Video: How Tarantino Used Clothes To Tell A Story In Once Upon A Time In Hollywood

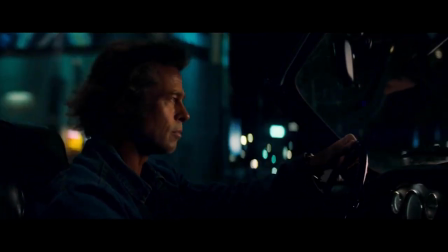(4:06)
I love the 124MJ jacket with that zipper front. I think it looks gorgeous, and it's another great jacket within this film.
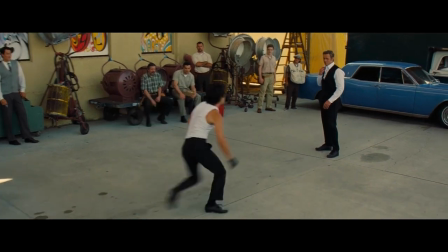(4:14)
Now, denim was an extension of workwear at the time, and Cliff gets thrown off buildings,
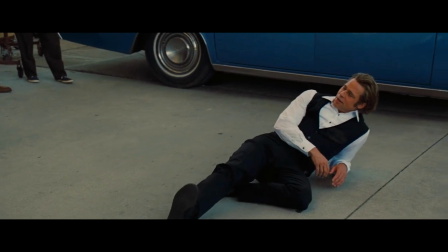(4:19)
rides horses, and is a cowboy stuntman, so going with denim was definitely the move for him.
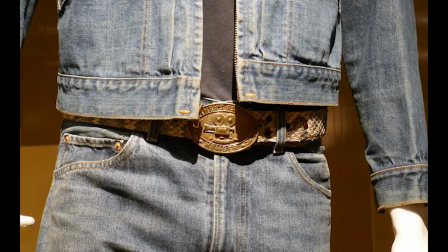(4:25)
The Canadian tuxedo look is finalized with his belt buckle that is also worn in just about every other outfit of his,
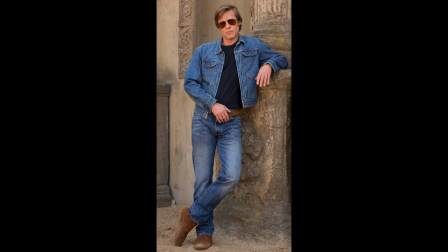(4:32)
which is of this oval buckle that was actually made around 1965 and after for stuntmen.
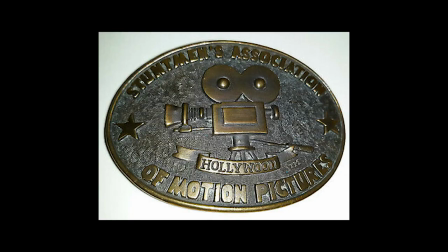(4:38)
The buckle says stuntmen's association of motion pictures, and on feet he's wearing a pair of soft moccasin boots,
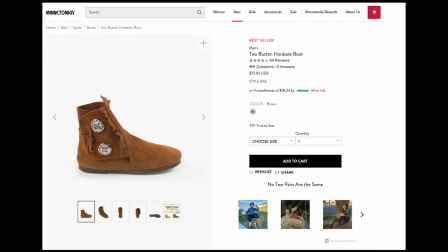(4:44)
which are made by the brand Minnetonka, which you can actually still buy today. Cliff wears these moccasins for two reasons. One, because he understands where the culture is going, and two, because he doesn't really have anything to prove because of the nature of his work and his life experiences like being a war veteran.
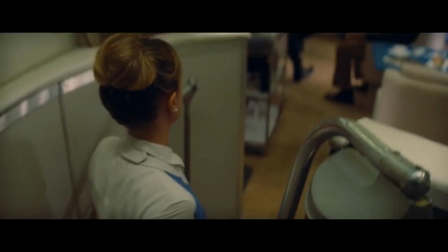(5:00)
Now for Sharon Tate,
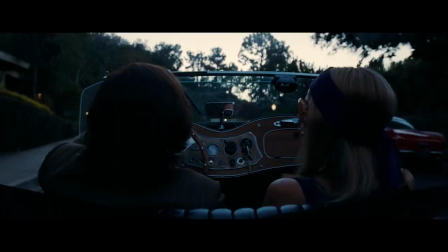(5:01)
Quentin and Arianne decided to go with a partly accurate depiction of what Sharon wore but they also wanted to show her personality through her clothes.
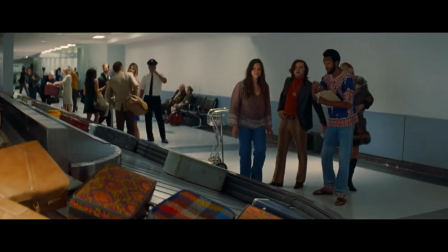(5:10)
Sharon was very positive and bubbly and they wanted her wardrobe to reflect that as well.
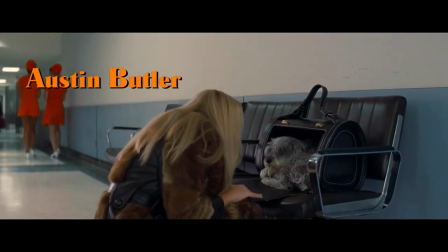(5:14)
The first outfit we see her in was probably inspired by the multiple pictures of Sharon in her fur coat.
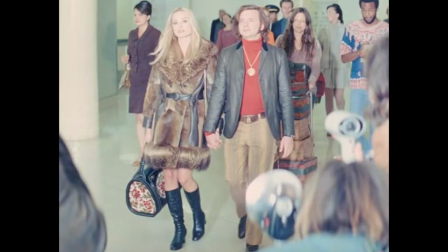(5:21)
For the movie, Sharon is in this fur trench style jacket that has these black leather trims and matching the trims are her black knee-high go-go boots.
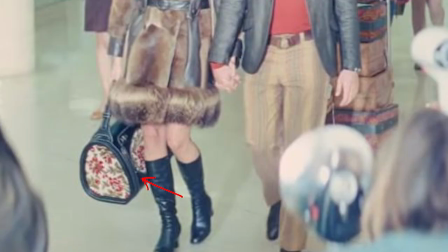(5:30)
For her accessories, she's holding a leather and floral dog carrier bag that is also seen in this real life photo that this look was most likely inspired by.
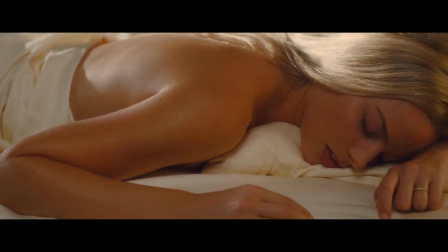(5:38)
Also, I want to note that throughout the movie, Robbie can be seen wearing Sharon Tate's real jewelry that was lended to her by Sharon's sister, Deborah.
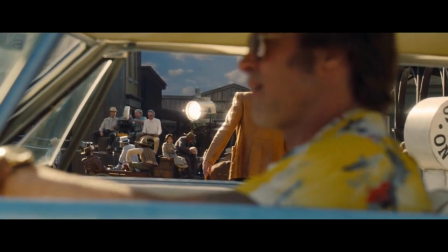(5:48)
For Rick's second outfit, we see him walking onto set to play another heavy in a show and he is in this light brown leather
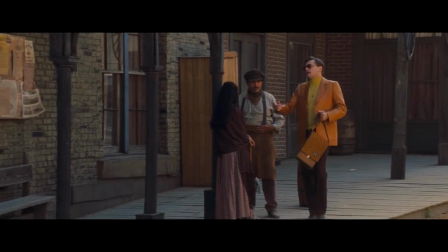(5:55)
suit jacket with a yellow mustard turtleneck underneath and a pair of brown straight leg pants with his cowboy boots of course.
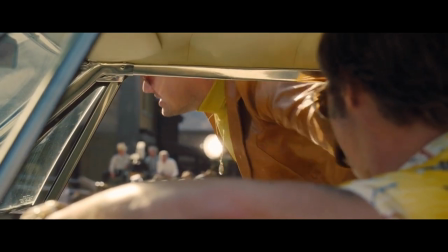(6:04)
Now Rick is walking on set both outdated in fashion and the silver screen. Although objectively I think he looks very clean,
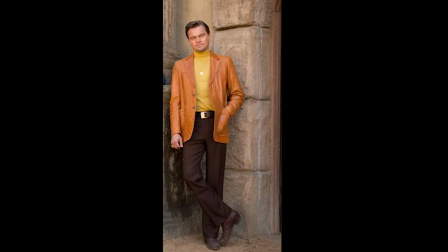(6:11)
for the time he couldn't be any more of a pariah for what's new and hip personally again i think the outfit is
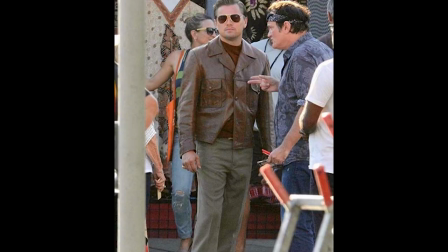(6:16)
objectively a good look but i do like his previous outfit a bit more i'm a sucker for that crop jacket now for cliff
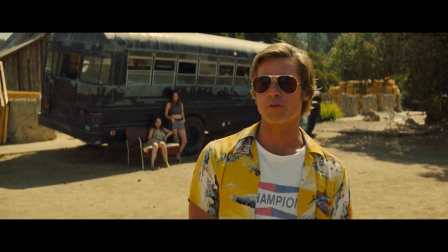(6:23)
this look is probably my favorite of his he is wearing a white faded champion auto parts logo tee a company that still exists today
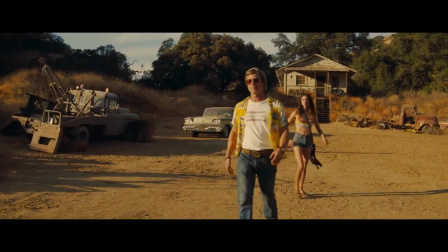(6:31)
another thing i wanted to add was quentin likes to add these details that are from that are based in reality and puts them into his movies and with Once
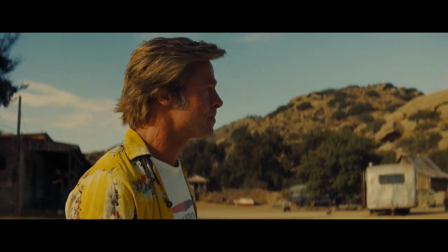(6:38)
Upon a Time in Hollywood what he did was use actual companies that were operating during the late 60s and early 70s and
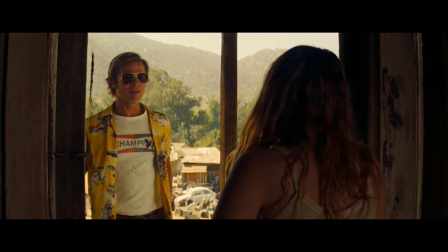(6:47)
incorporated them into the garments like the champions team now with that champions team he pairs
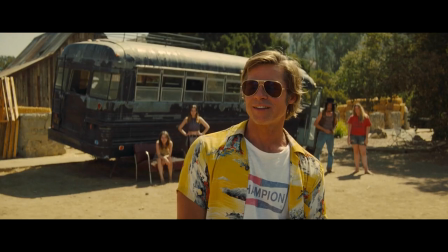(6:53)
it with a Hawaiian style button-up shirt in this banana yellow colorway and the reason
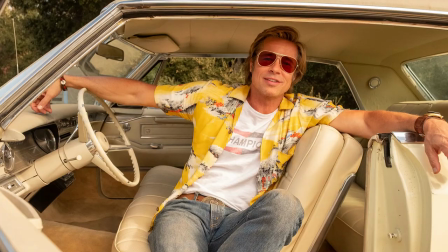(6:59)
why I say Hawaiian style is because the shirt was actually custom-made Phillips
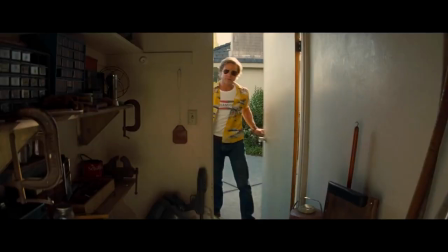(7:03)
scoured the internet and stores for vintage hawaiian shirts but had no luck finding
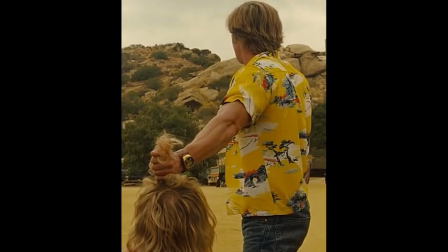(7:08)
what she wanted so instead she decided to make a revered collared shirt with this asian motif
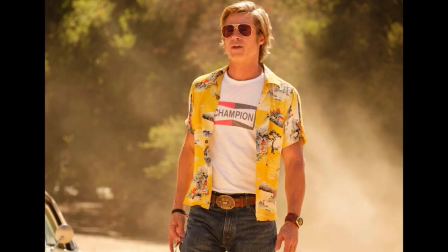(7:12)
fabric so technically it's more of a asian than hawaiian
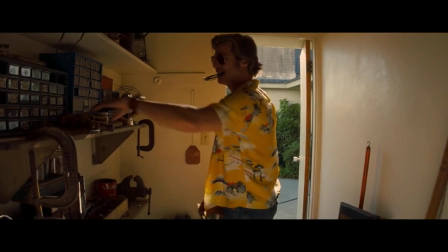(7:17)
print shirt the graphic print is so beautiful and it feels very vintage but relevant at the same time and this is of course paired with his
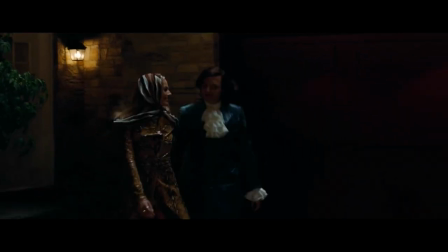(7:26)
vintage levi's and moccasin boots again now for sharon they wanted to match this python trench coat which was a custom piece she had worn in 1968 for
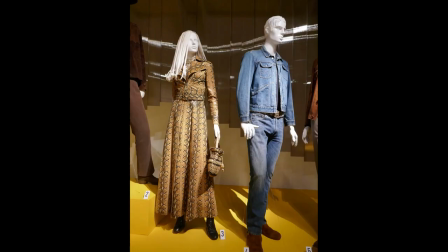(7:35)
the premiere of Rosemary's Baby, but they made some adjustments to the garment and gave the color a little bit more of a warmer tone.
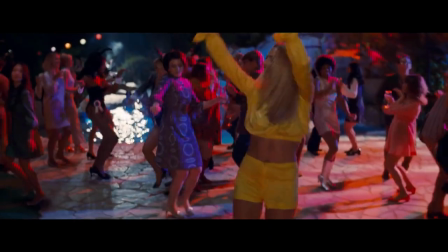(7:41)
Underneath the coat, she has yellow hot pants and a long pointed collar crop top combo, and it is finished off with these black knee-high go-go boots on feet.
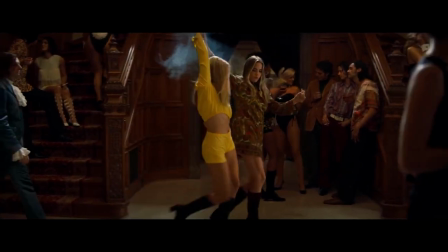(7:50)
You can see here what I was saying before.
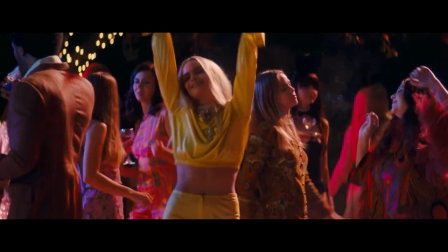(7:52)
Sharon's depicted as being very positive and sweet in both her mannerisms and by the yellow outfit and the warmer color of the jacket.